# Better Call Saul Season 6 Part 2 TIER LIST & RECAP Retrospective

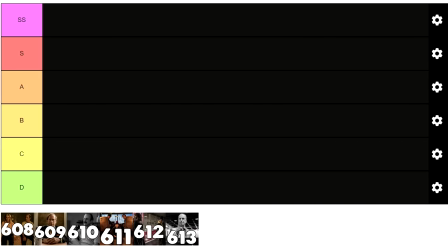Hey guys, Kiwi here. In this video I'll be breaking down the final episodes of Better Call Saul Season 6 and ranking them in a tier list, including Season 6 Episode 8 to the Season Finale Season 6 Episode 13. This is technically part 2 to my Season 6 retrospective, but feel free to use this as a jumping off point even if you haven't seen part 1,
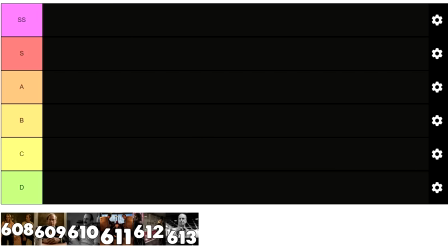warning of spoilers for all of Better Call Saul along with Breaking Bad and El Camino. With that being said, let's first hear a word from today's sponsor.
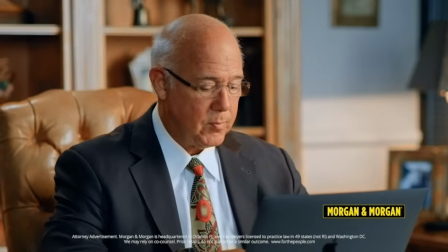Since my channel has recently been mainly dedicated to Better Call Saul, I've had to learn a lot about U.S. law over the years while researching various topics for the show.
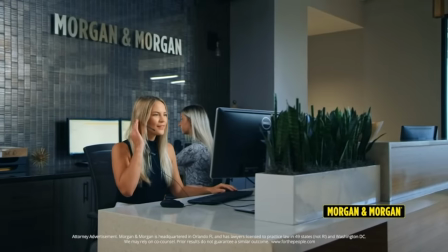Due to this, I feel like today's sponsor, Morgan & Morgan, is an incredibly suitable and relevant company to partner with for the channel.
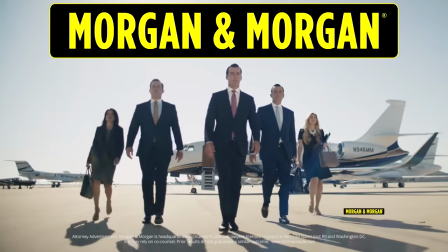Morgan & Morgan is America's largest injury law firm.
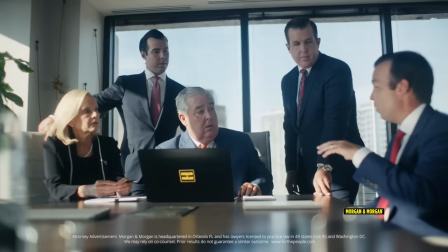They have over 100 offices across the country, more than 800 lawyers, and 4,000 case staff ready to fight for you.
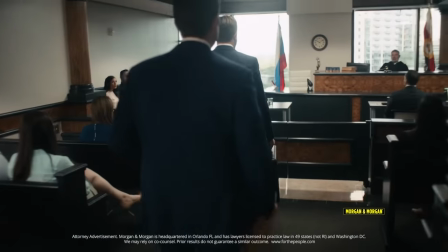The best part about working with Morgan & Morgan? You pay nothing up front for their services. Everything is completely free of charge unless they win your case.
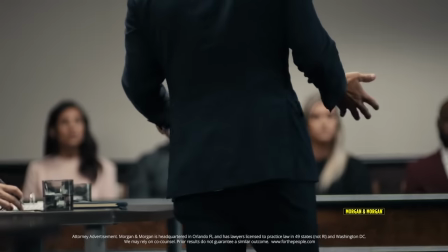No upfront costs and no sign-up fees. All the paperwork, research, expert witnesses, negotiating, court hearings, it's all free unless they win.
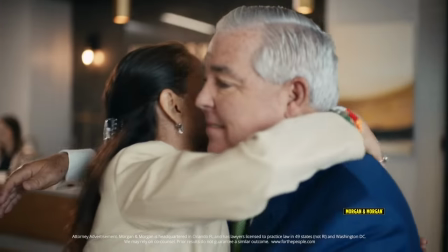If you don't win your case, you pay nothing. People are often afraid to sue because they feel bad.
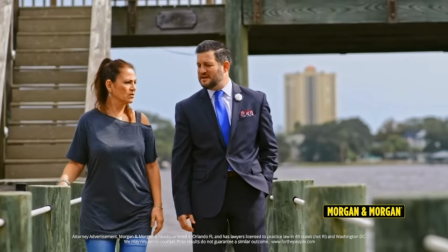When you sue for an injury, you're not suing the person who caused the injury, you're suing their insurance company who's sitting on billions of dollars.
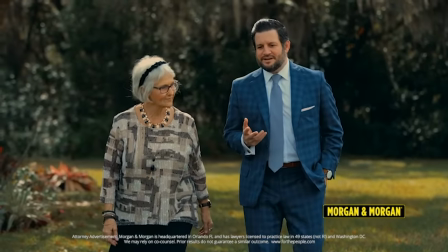There's no reason to feel bad for getting the compensation you deserve. Morgan & Morgan has attorneys who focus on every area of personal injury law, car accidents,
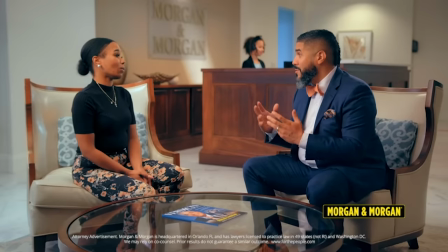slip and falls, workplace injuries, a medical malpractice, a nursing home abuse, and more.
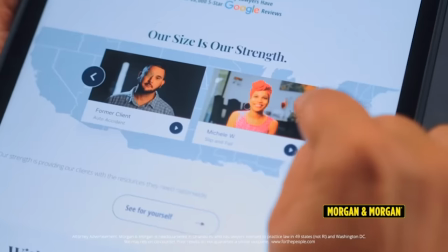If you're ever injured in an accident, you can check out Morgan & Morgan. Their fee is free unless they win.
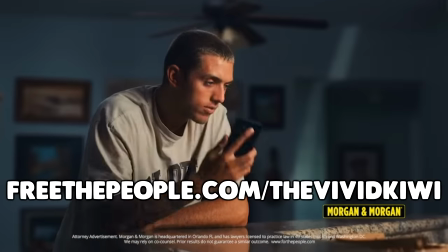For more information, go to freethepeople.com slash thevividkiwi or dial pound law pound 529 from your cell phone.
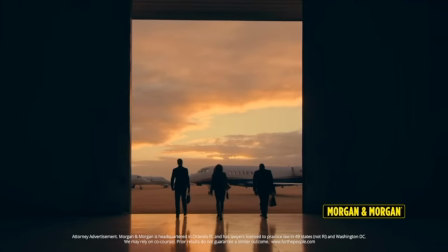Morgan & Morgan will fight to get you the best results.
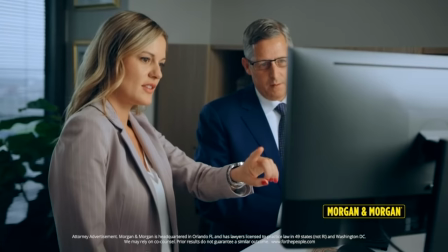So, although this wasn't any Salt Goodman commercial, I still find it really fun to be sponsored by an actual law firm for a Better Call Saul video.
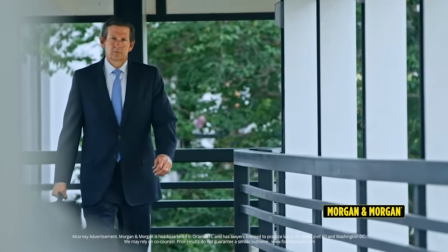Thank you to Morgan Morgan for supporting the channel by sponsoring the video, and speaking of which, let's jump right into it.
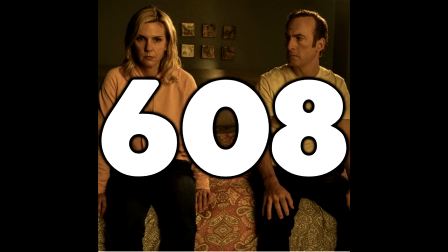Season 6, Episode 8, Point and Shoot.
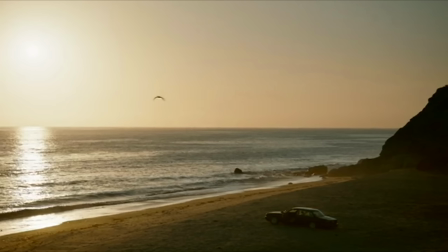This episode starts with an incredibly ominous flash forward of Howard's car isolated on a beach with both his wallet and wedding ring methodically placed on the dash.
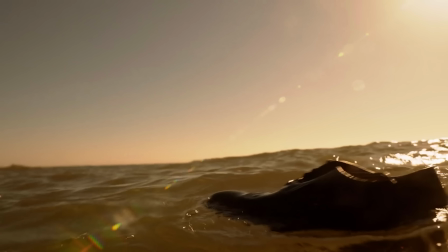The cold open starts with one of his shoes being washed ashore, followed by the other shoe halfway down the beach.
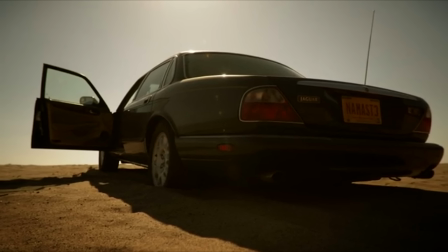This is foreshadowing for the cover-up story for Howard's death, but we'll discuss that more later in the episode,
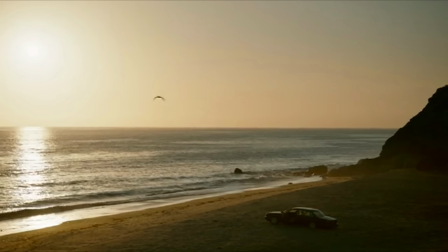as this is yet another one of those mysterious cold opens this season that doesn't necessarily make sense at first, but will by the time you finish the entire episode. What I will say right now though, is the fact that we see this at the beginning of 608 immediately after Howard's death at the end of 607 just makes it hit that much harder,
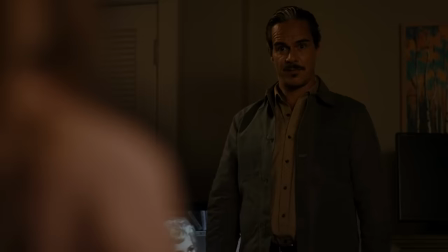even after the month and a half mid-season break. Speaking of which, this episode acts as the unintentional mid-season premiere. They never originally intended to split the final season in half,
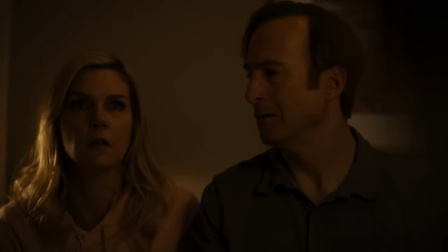but delays involving the pandemic and Bob Odenkirk's heart attack understandably pushed the season back and forced them to air season 6 in two parts,
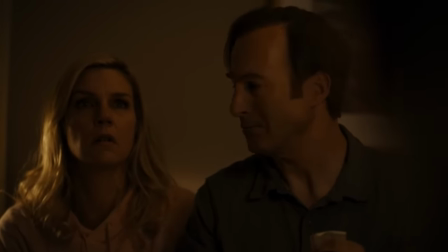just so they'd have enough time to finish filming and editing all the episodes.
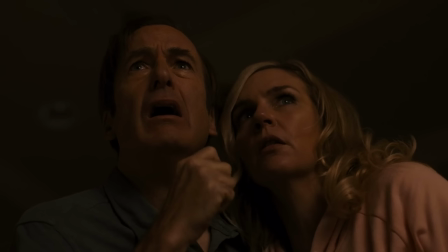Now after the intro sequence, we cover right back to the situation at Kim's apartment, but first with some gruesome establishing shots that I really like and appreciate.
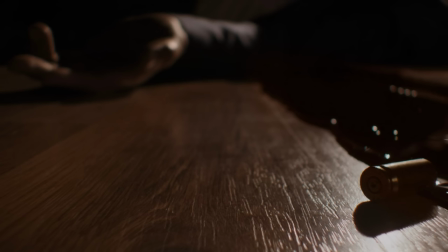Better Call Saul is well known for its amazing cinematography, with these establishing shots being a perfect example of it, so let's discuss them in depth for just a moment.
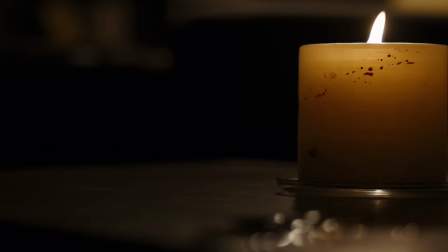First, we see a candle flicker with Howard's blood all over it, which is the conclusion to this candle's own mini symbolic arc.
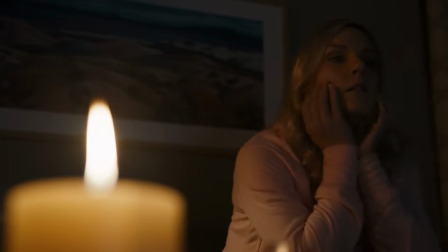If you've seen my other videos surrounding episodes 607 and 608, you already know that I love the candle symbolism, and here's why.
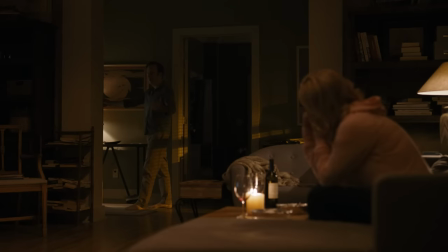It first flickered in 607 when Howard arrived at the apartment due to opening the door,
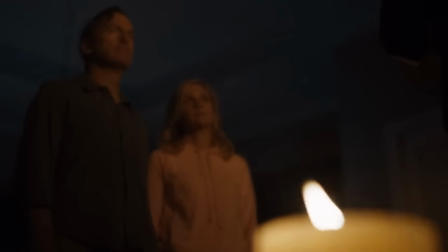causing a shift in the air pressure in the room, which in itself was foreshadowing the same thing happening again moments later when Lalo arrived.
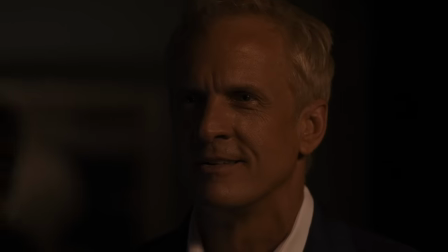And as we know, Howard plus Lalo in the same room equals Howard being killed by Lalo, which is implied by the blood being splattered all over the candle.
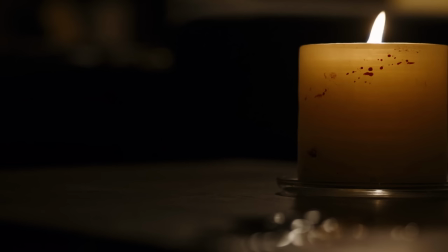The creators even used the candle for multiple promotional posters for the final season, first as the 607 teaser image,
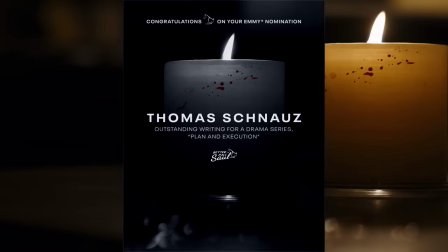followed by using the bloody candle as the image recognizing and congratulating Tom Schnauz for being nominated for outstanding writing of a drama series for episode 607.
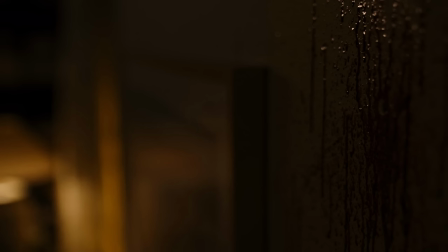But moving on, slowly but surely, the next establishing shot shows Howard's blood also splattered all over one of the paintings on Kim's wall, which as you may know, is the same painting that Jimmy and Kim secretly have their con board sticky notes on the back of, creating another symbolic tragedy due to the fact that Howard was killed as a result of their schemes against him,
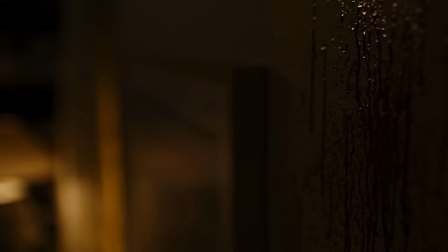which was an unintended consequence they never could have imagined happening, and it's even more dark when you realize that Saul kept this painting as it was in his Breaking Bad mansion.
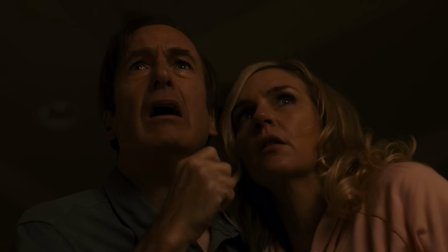Jimmy and Kim knew that ruining Howard's reputation would cause him struggles, but the question of how much their schemes against him would truly hurt him, being an ongoing theme all season long ever since the season 5 finale cliffhanger, debating on how much it'd truly burn Howard to the ground.
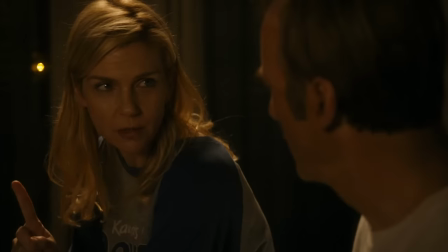Jimmy warned Kim that he may get burned so hard he may never be able to practice law again, but Kim kept downplaying it by stating it as one minor career setback.
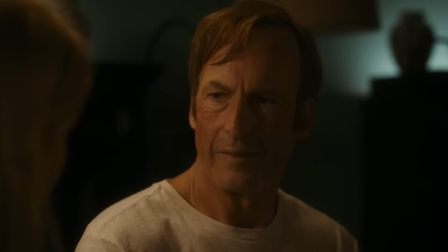Even up to Howard's final moments, they all agreed that Howard would eventually land on his feet, implying that although they hurt him, it wouldn't be permanent.
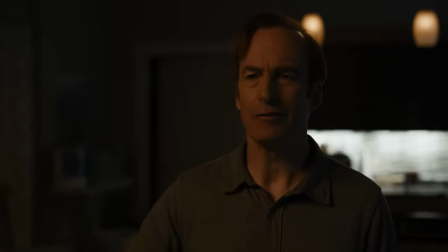Oh how wrong they all were, considering that it actually caused Howard to be murdered by Lalo, obviously being the worst and most permanent outcome imaginable.
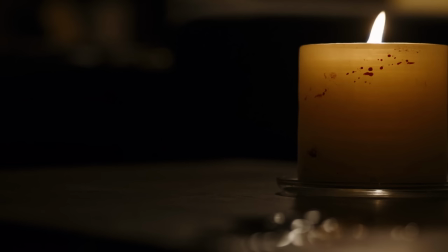One final mention I want to make about the establishing shots is how Lalo's theme starts once again playing as the score in the background,
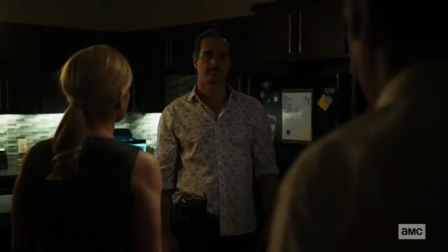which is the perfect payoff considering it's the same track that played all the way back in episode 509 when Lalo first questioned Jimmy and Kim in their apartment,
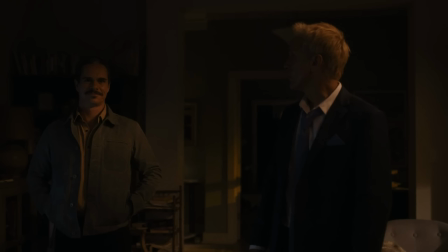along with playing again when Lalo arrived behind Howard in 607, with 608 now being a direct continuation of that.
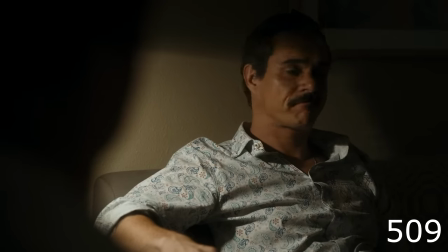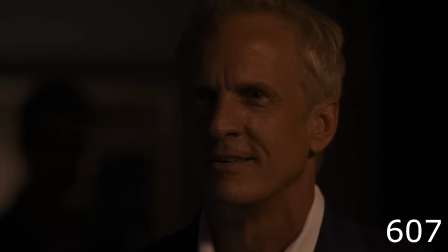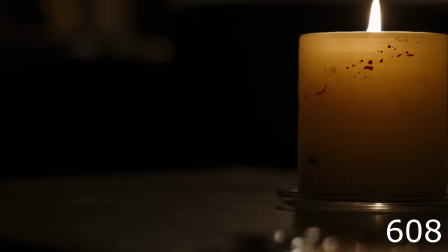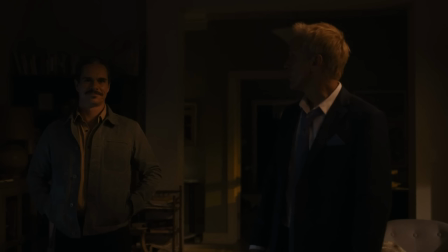Ever since 509, the threat of Lalo potentially killing someone without a second thought was always looming over these characters, and now, it's finally come to fruition.
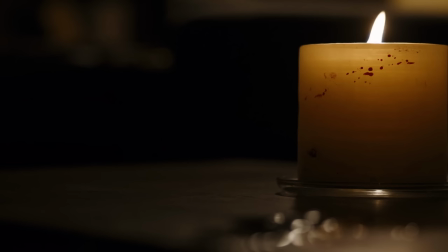Once again, shout out to Dave Porter for creating an equally iconic soundtrack for Better Call Saul that he did with Breaking Bad.
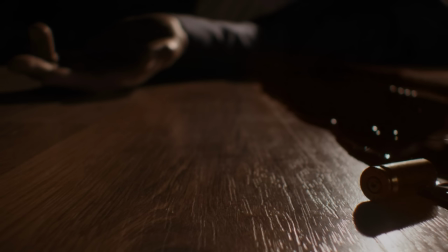Now, as the establishing shots finish setting the stage with Howard's blood covering everything and draining from his body as he lies lifeless on the floor,
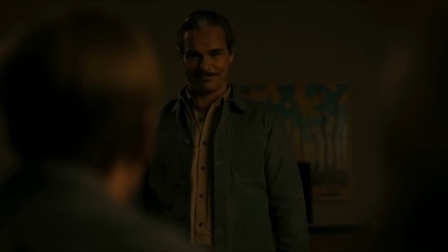we finally hear what Lalo wanted to talk to Jimmy and Kim about as he forces them to sit down on the couch and listen.
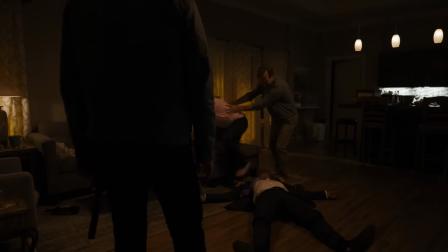The way that Jimmy and Kim have to traumatically tiptoe over Howard's dead body in order to even get to the
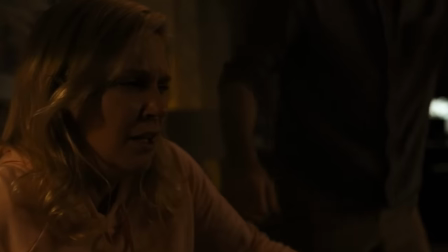couch is such a nice touch showing how much shock and adrenaline is currently rushing through their bodies.
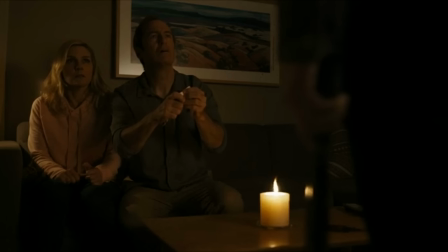Speaking of which, let's analyze the way that Jimmy and Kim are both handling the current situation in their own separate ways.
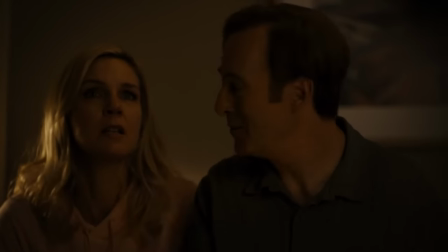While Kim is just shaking in fear, Jimmy's head is already running a mile a minute as he instantly tries talking them out of the situation.
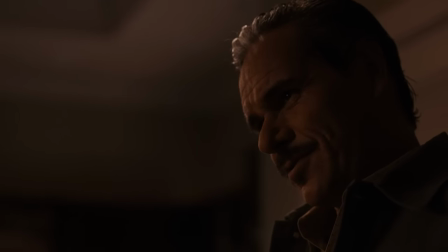Lalo's always known Saul as the guy with a big mouth, due to Saul's way with words allowing him to talk himself out of almost every situation ever since the first two episodes of the show.
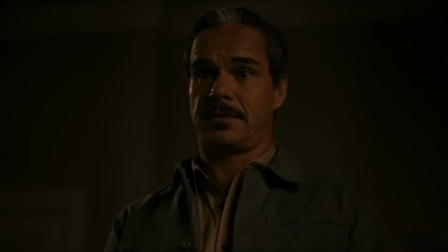But here, Lalo gets him to shut up and informs him that he's done enough talking and that now it's time for him to listen.
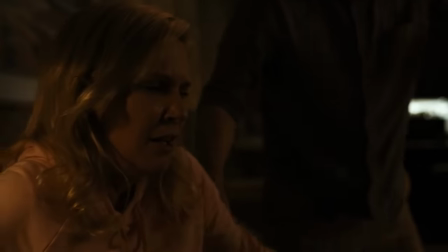Now, in regard to Kim's reaction to the situation, however,
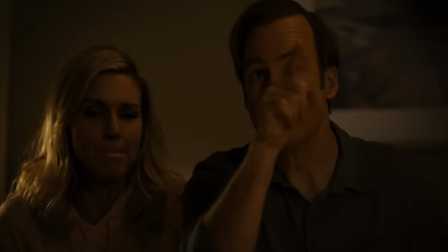I wanted to highlight how brilliant of a job Ray Seahorn does playing up Kim's fear in this moment by showing her constantly shaking and stuttering. It's incredibly realistic and just makes her reaction to Howard's death just that much more believable.
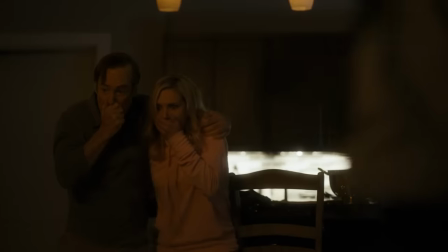Whenever I watch Howard's death scene in 607, I always praise Jimmy and Kim's realistic reactions to it,
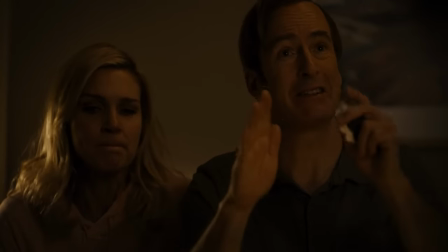with Kim shaking in fear in 608 being an amazing continuation of exactly that.
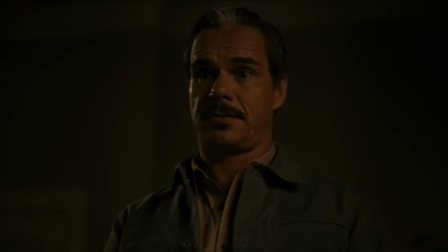Now, as Lalo gives Jimmy orders to go to Gus's house to kill him, the way that Lalo's so casual about it is just completely menacing. This is why we all love Lalo's character so much, though, since he's always the most charismatic guy on screen and can flip a switch in his head between being the life of the party to a cold-hearted killer, and then back again so instantly that it's just so incredibly terrifying.
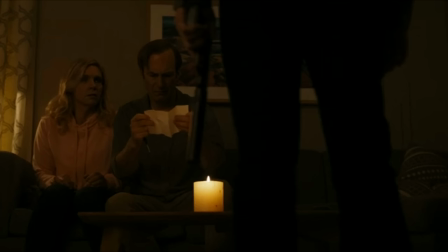I'm sure Solo appreciates people getting down to brass tacks more than anyone else, but it's just the fact that Lalo doesn't even give a second thought about killing Howard that's so evil.
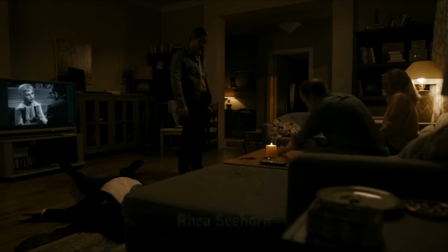To Jimmy, Kim, and the audience, Howard is an incredibly important person and character, but to Lalo, Howard was just a fly that needed to be swatted, nothing more.
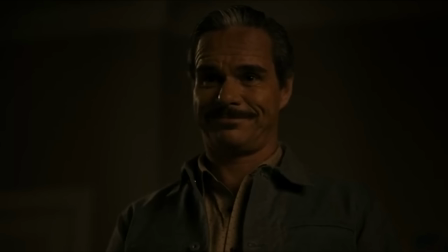When Lalo kills someone, he's so matter-of-fact about it as it clearly doesn't bother him the way it would others due to being raised as a Salamanca.